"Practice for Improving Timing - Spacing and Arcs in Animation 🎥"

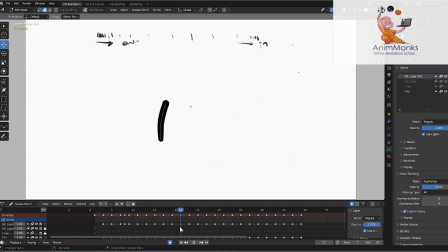Okay, so from 19, 21, and 23, so we can reduce this 21 here and on 22. Okay, this will go fast,
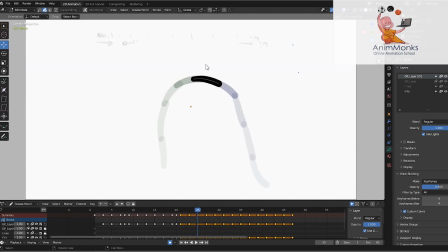and let's say I want more slow here at this position at the top. Okay, more hang time, like goes very slow. So what I'll do here,
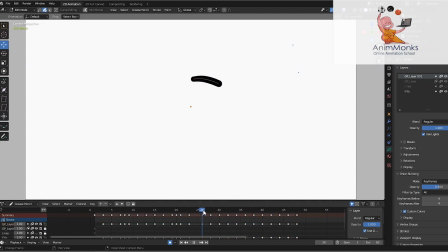I'll add one frame, and after this here also I'll add one more frame. Okay, so now I didn't play with the spacing, I played with the timing.
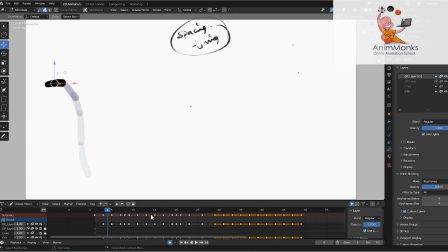Okay, I played with the frames. in the timeline. I reduce some frames, I increase some frames. So now you can see these are on twos, and these three frames are ones, again on twos.
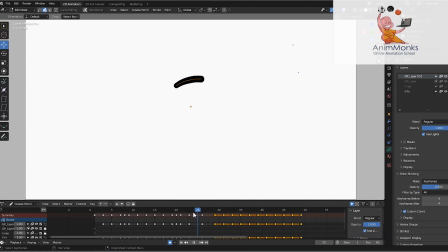Now here you can see on threes, 23, 24, 25, 26. These are on threes. Okay, let's play now. So you can see overall timing is changed. Okay, the first few frames it goes linear way, then it goes slow, and again it's fast,
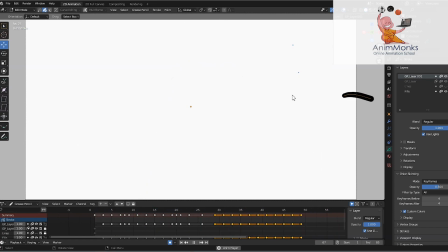gains energy, and at the top it goes slow. Okay, if you want more slower action, so you can increase more frames here. Let's say here I will increase one more frame. Here also I will increase one more frame.
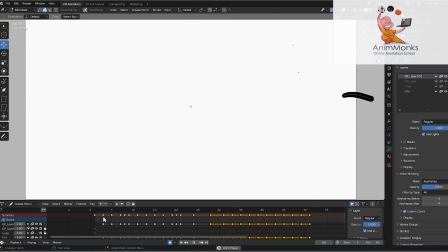Let's see now. So you can see like it goes slow here. Okay, the only problem is it is we are getting the timing hang time,
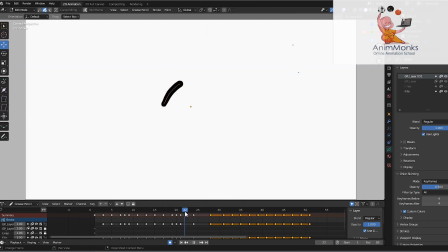but it looks jerk because the hold is too much. You can see I think here it's a 4 frames and here it's a 5 frames. Okay, yeah, I'll made 4 frames now. Okay, so
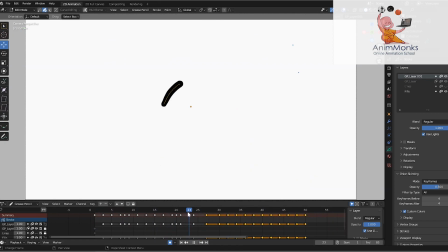there is too much gap between these frames, so I can add one more drawing here between these. Okay, so what we can do is from here also we need to improve the arc. So last time I showed you can smooth out this.
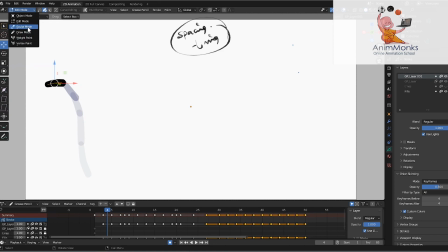Okay, let's go to sculpt mode and we can smooth this. uh, if you don't know which tool is what, and so you can pull this. So now we can select smooth.
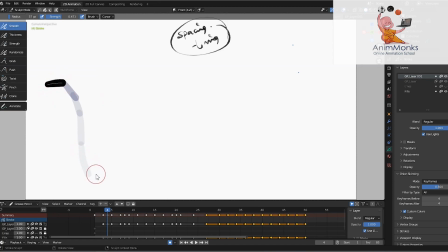You can smooth this a bit, and we'll go to next frame. So here I added one frame, right? So I did the smooth here, that's why it's added one more frame.
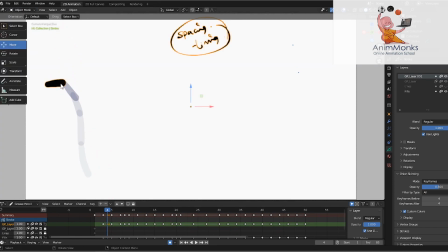So what we can do, I'll go to object mode. Sorry, not object mode. I'll go to edit mode. Take this and rotate this.
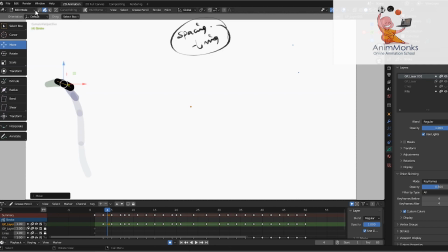So I'll keep the nice arc. Then I'll go to sculpt mode. You can grab this and keep it in nice arc.
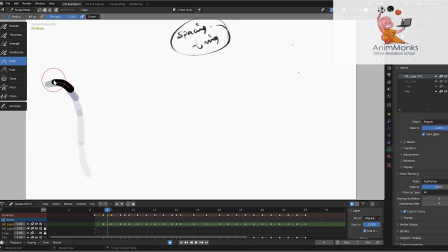So you can see like the arc is breaking. So I'll keep this in the arc.
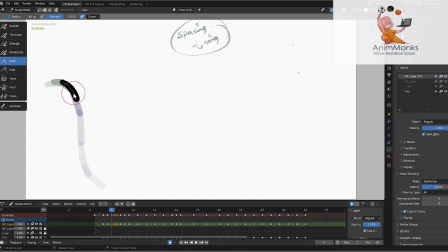Okay, one now I'm improving the arc. Okay, arc, and also I'm adding improving the spacing.